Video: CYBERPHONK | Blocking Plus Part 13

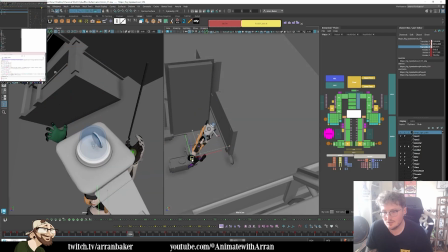And she's going to swing through. Now, maybe we are leading the leg quite a lot. I feel like we can have that arc through.
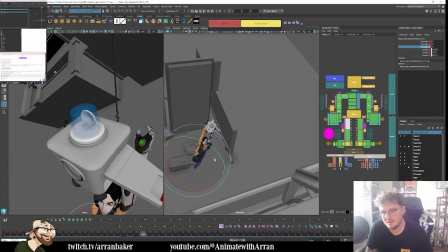Or I just need to lead this up. so that there's a bit more of a transition. Like this.
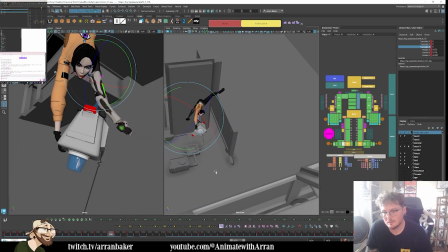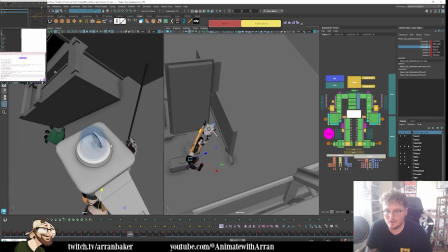And then
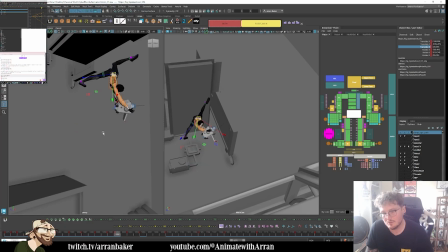as we're coming around, I want to feel more of a change in her spine to feel that coming through.
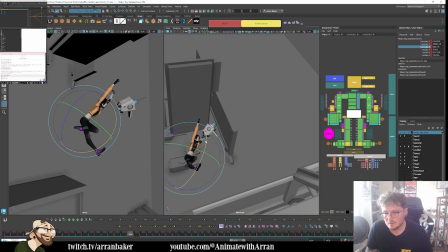I feel like I'm just overstretching her translations here.
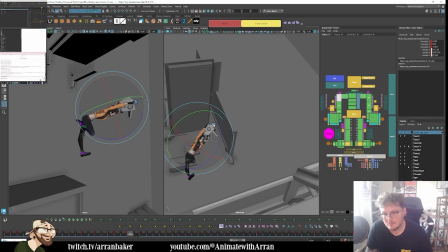Get a little bit more weight now. Can you see the relationship of the head going down? There's a bit more of negative space, so we're feeling the weight drop and come through.
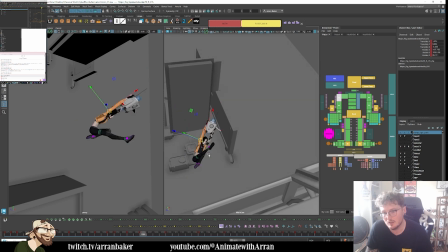Meanwhile, as the body goes down, the leg comes up, so you get this nice opposing action. And then this leg also needs to start coming through.
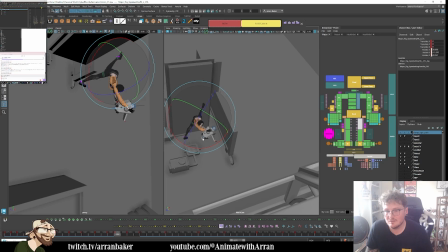This is tricky because it does pass around.
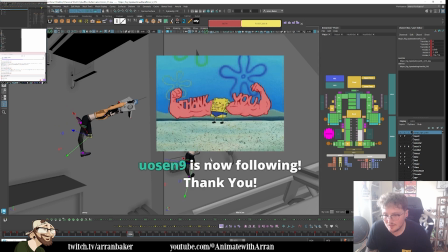Thank you so much. I do wonder if I need to stretch the foot or something in here.
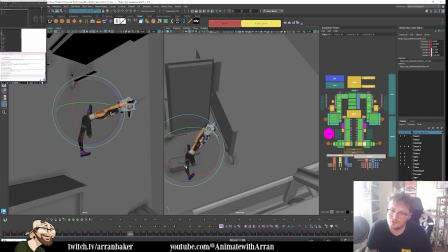Or if it's just not important.
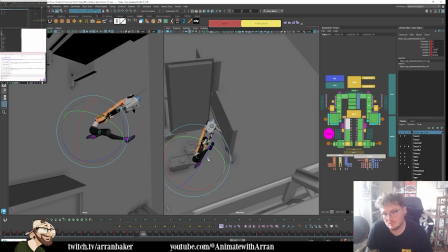Just seeing how far I can push this before I'm going too far.
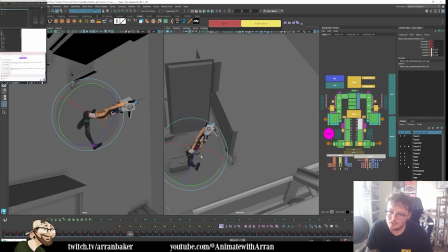So do I have the leg come through? Maybe something like this, and then that leg's trailing back. Or does that look really weird?
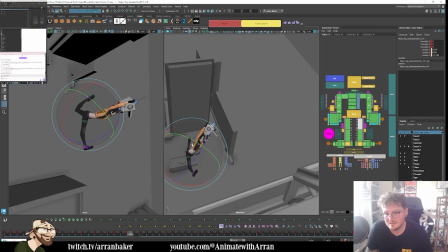It's more just the clarity of the legs that feels a bit strange, but then you do get this nice... It's more abstract, but it is part of the flow, I guess.
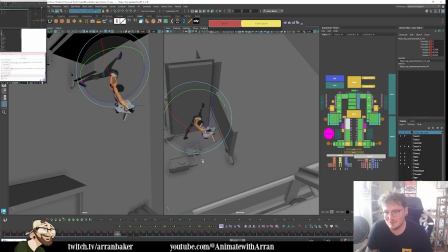Like, I'm curious just to see how it'd look. Like, how it'd feel rather than how it actually looks as a single frame.
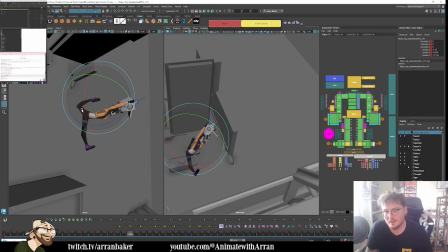It's just the angle. They are aligning. They're, like, turning into one thing. So I could do this, and now you can see they're slightly separated. But then you don't really read her silhouette, so it makes me inclined to just bring the leg out more.
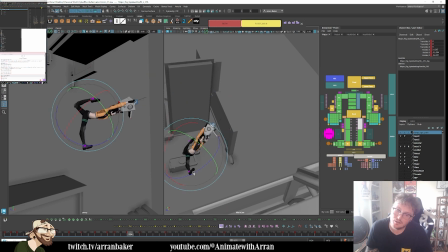But I'm now wondering if that's too complex. Because it's mid-movement. It is enough to break it up, though, so maybe it's important to do that.